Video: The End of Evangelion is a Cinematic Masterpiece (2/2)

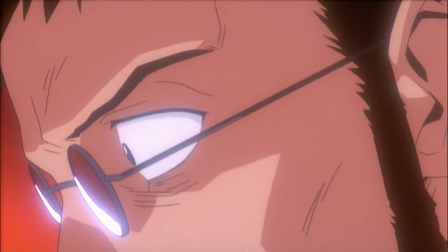Rey's stomach ate Gendo's hand, and Adam has the same genetics as Kaoru. Look at that.
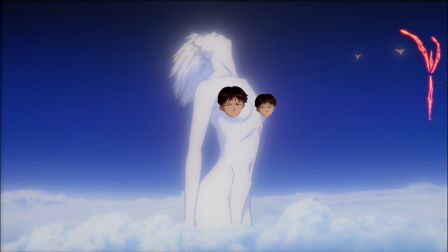The perfect girlfriend, friend, and boyfriend, all in one absolutely godlike massive package.
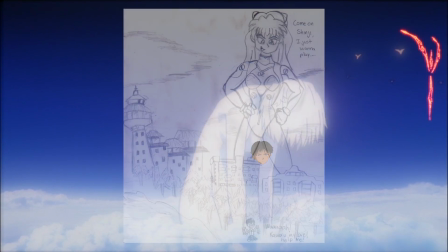Goddamn, dude, hope you're in the Giants.
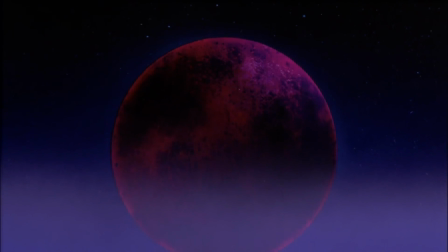Now you see, the Geofront was the egg of Lilith, and the original birthplace of humanity, which is in Japan because nationalism.
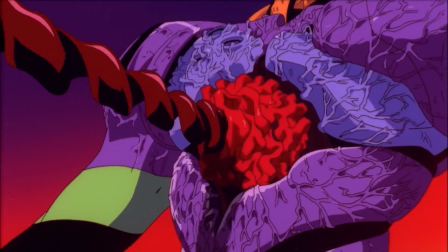Now it's up to Shinji, as the human soul within Unit 1, the medium between God and humanity,
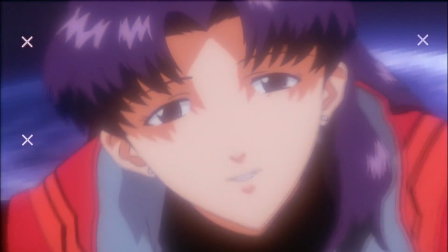to determine our fates, and whether or not we'll return to our initial birthplace as festering primordial soup.
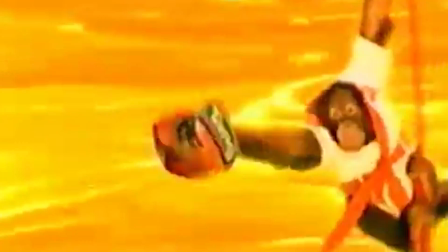Or just Tang.
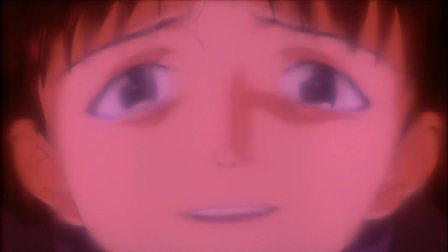The giant god being places him into a state of ecstasy once Kaoru lowers his guard, which from the looks of it is done by showing him erotic images of Asuka's tits.
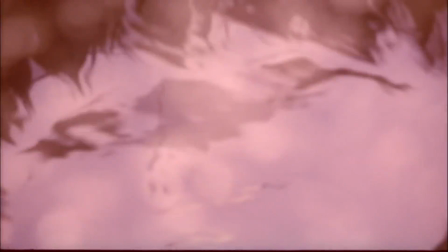Okay, so this sequence is absolutely loaded with visual symbolism, so I'm going to attempt to break this down the best I can.
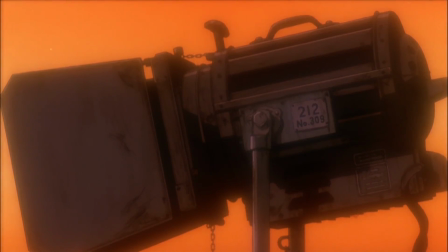Now for starters, there's the use of stage lights, and this undertone of hokey-ass music that sounds like it's coming out of a really old TV speaker.
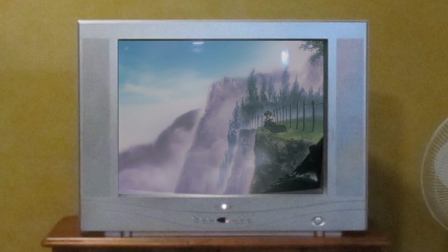Shinji's entire life feels like it's been placed on a stage before an audience, both literally and contextually.
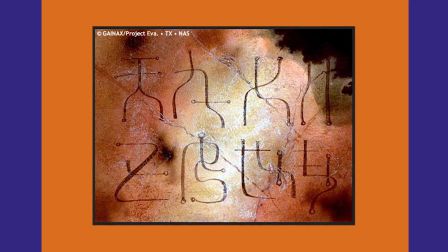It's contextual because the Dead Sea Scrolls have acted as a straight-up guideline as to how Nerve manipulates Shinji for the ideal outcome of instrumentality.
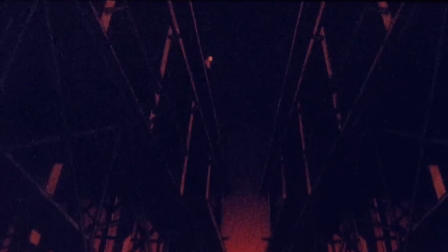There's actually just a dude watching him in one shot that you likely don't even notice until he slides away.
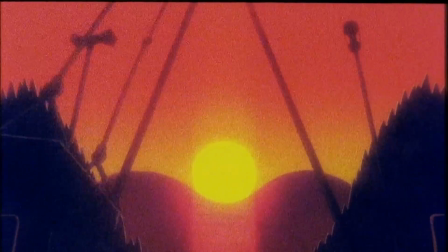So you see, contextually, Shinji was always under surveillance during the show. He's interacting with dolls here, the two of which are meant to take on a similar role to Rey and Asuka in his head.
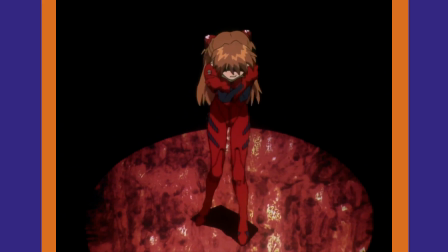Asuka has always been someone who greatly struggled with valuing her individuality, and tries to distance herself from being a doll as much as possible.
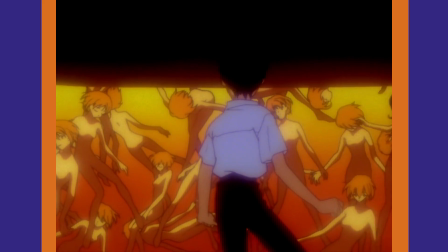We've already been over Rey as the idealized Japanese woman, so I won't repeat myself.
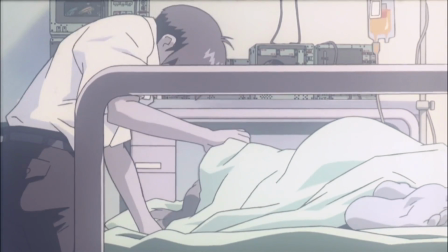We only need to realize that Shinji doesn't really value those two girls as people, just as objects. I'll go into that more.
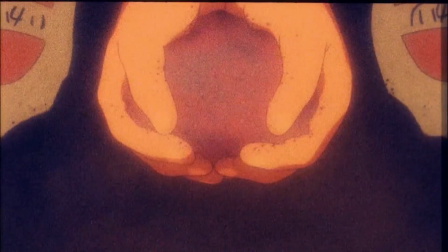The woman here, who looks a lot like Misato, is representative of Nerve, and comes to take them both away from him.
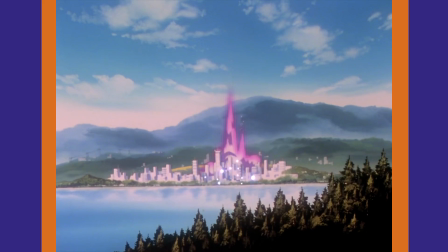Kinda like how at the tail end of the show, the Evas end up being Asuka and Rei's undoing. And also to kind of hammer in the sadness of Shinji being all alone.
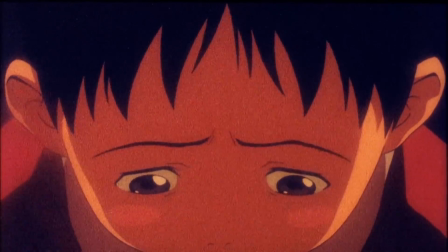He wishes he had a mom, and he wishes someone would come to take him home, but he has no one. He's just stuck here at the playground by himself now, with no real bonds.
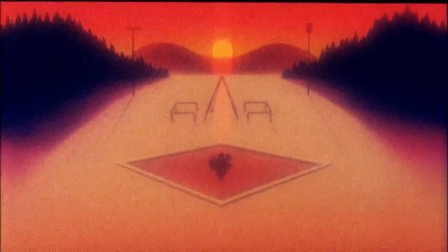Now once again taking some mind to our setting, the entire thing looks like a woman lying down.
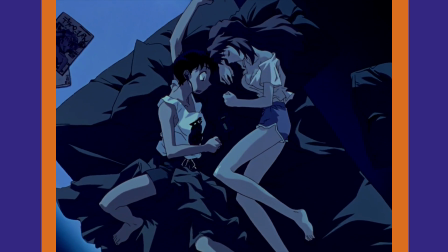This could be perceived as a few different things, one of them being that women are a source of escapism for Shinji, so right now he's retreating to pleasure to oust the pain.
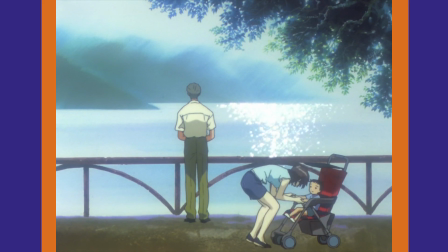It could also show immaturity, however, being a visual show of his desire for the affection of his dead mother, and likewise a desire for a simpler time when she was always looking over him.
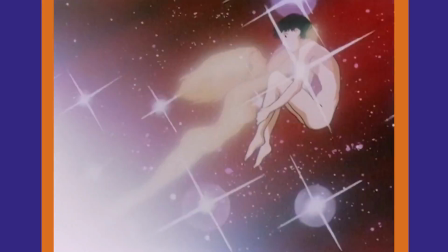That said, it could also literally be seen as the Eva he's piloting, seeing as Unit 1 has the soul of his mother and he's within it much like he's within this busty playground.
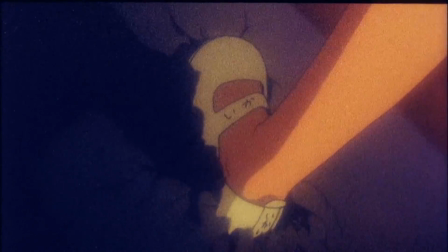Now, I don't think I need to say the sandcastle is supposed to be Nerve, but what I will say are his actions against it are sort of meant to parallel his call to duty,
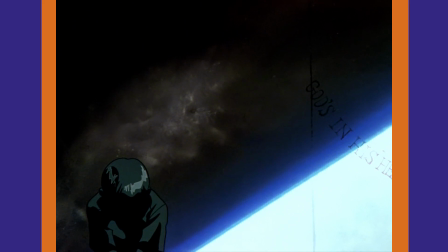like his consistent one, and also the one at the very start of the show.
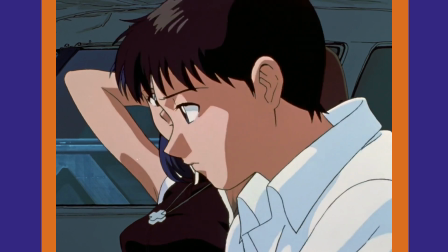Thinking back, when he's first beckoned to Nerve by his father, it's implied he tore up the letter and then taped it back together.
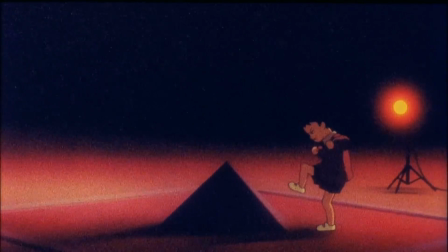He likely had a furious reaction to it initially like he did with the sandcastle,
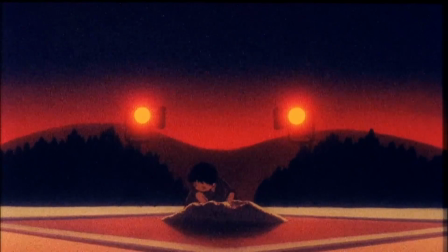but because he's weak and desires a feeling of companionship and being wanted, he rebuilds it, the same way he taped the letter together. The same way he constantly returns to Nerve despite how much it hurts him.
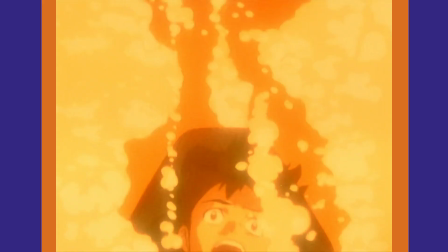Being a part of Nerve and piloting Eva is what's expected of him, and he'll continue to do what's expected of him.
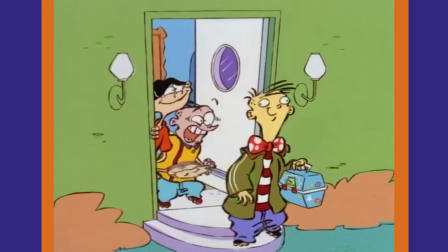This might be a bit of a pull, but it's actually a lot like having to grow up and get a job. You know, you're being kicked out of your house, accepting responsibility and moving on.
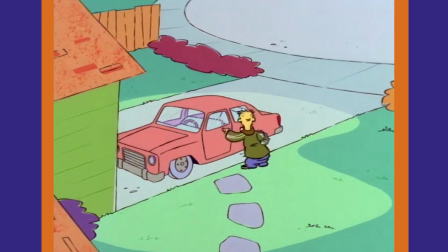You gotta impress your parents, kid, you gotta earn their affection, you gotta earn their love. That pressure is societal, and I guess that makes Shinji a millennial.
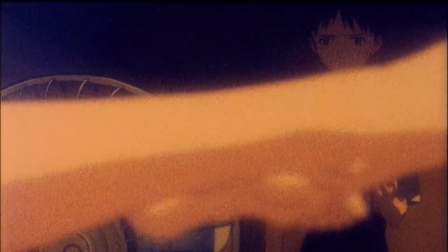He sees Misato as unrelatable and disgusting, impure.
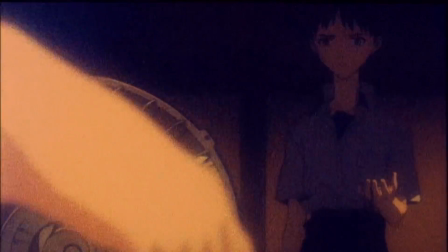She has sex, she drinks, she's been sullied, and cannot parallel his escapist fantasies of the pure, perfect woman.
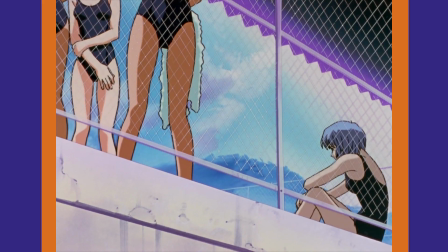She will never be his doll. Asuka and Rei can, but they both terrify him.
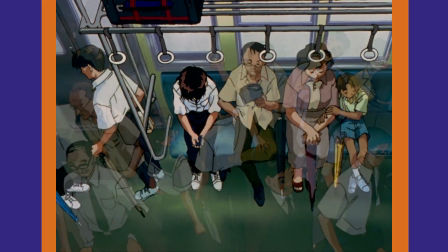Social interaction terrifies him.
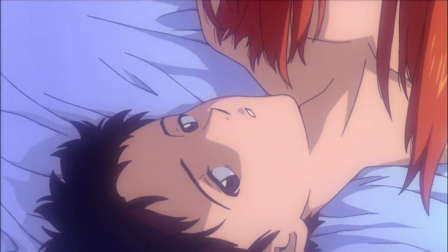Asuka's shown to be much more extreme in this sequence, as this is how Shinji sees her, as a rampant beast,
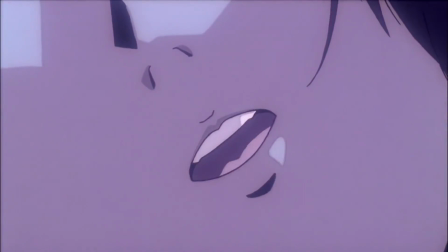but a very immature one, paralleled via crayon drawings to visually convey the childishness of all this.
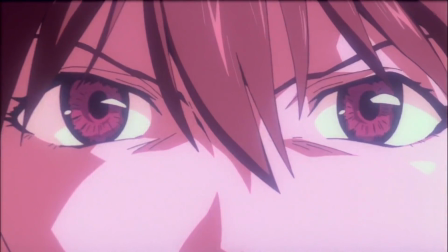In general, his thoughts of Asuka tend to fixate on the sexual parts of her while she's speaking.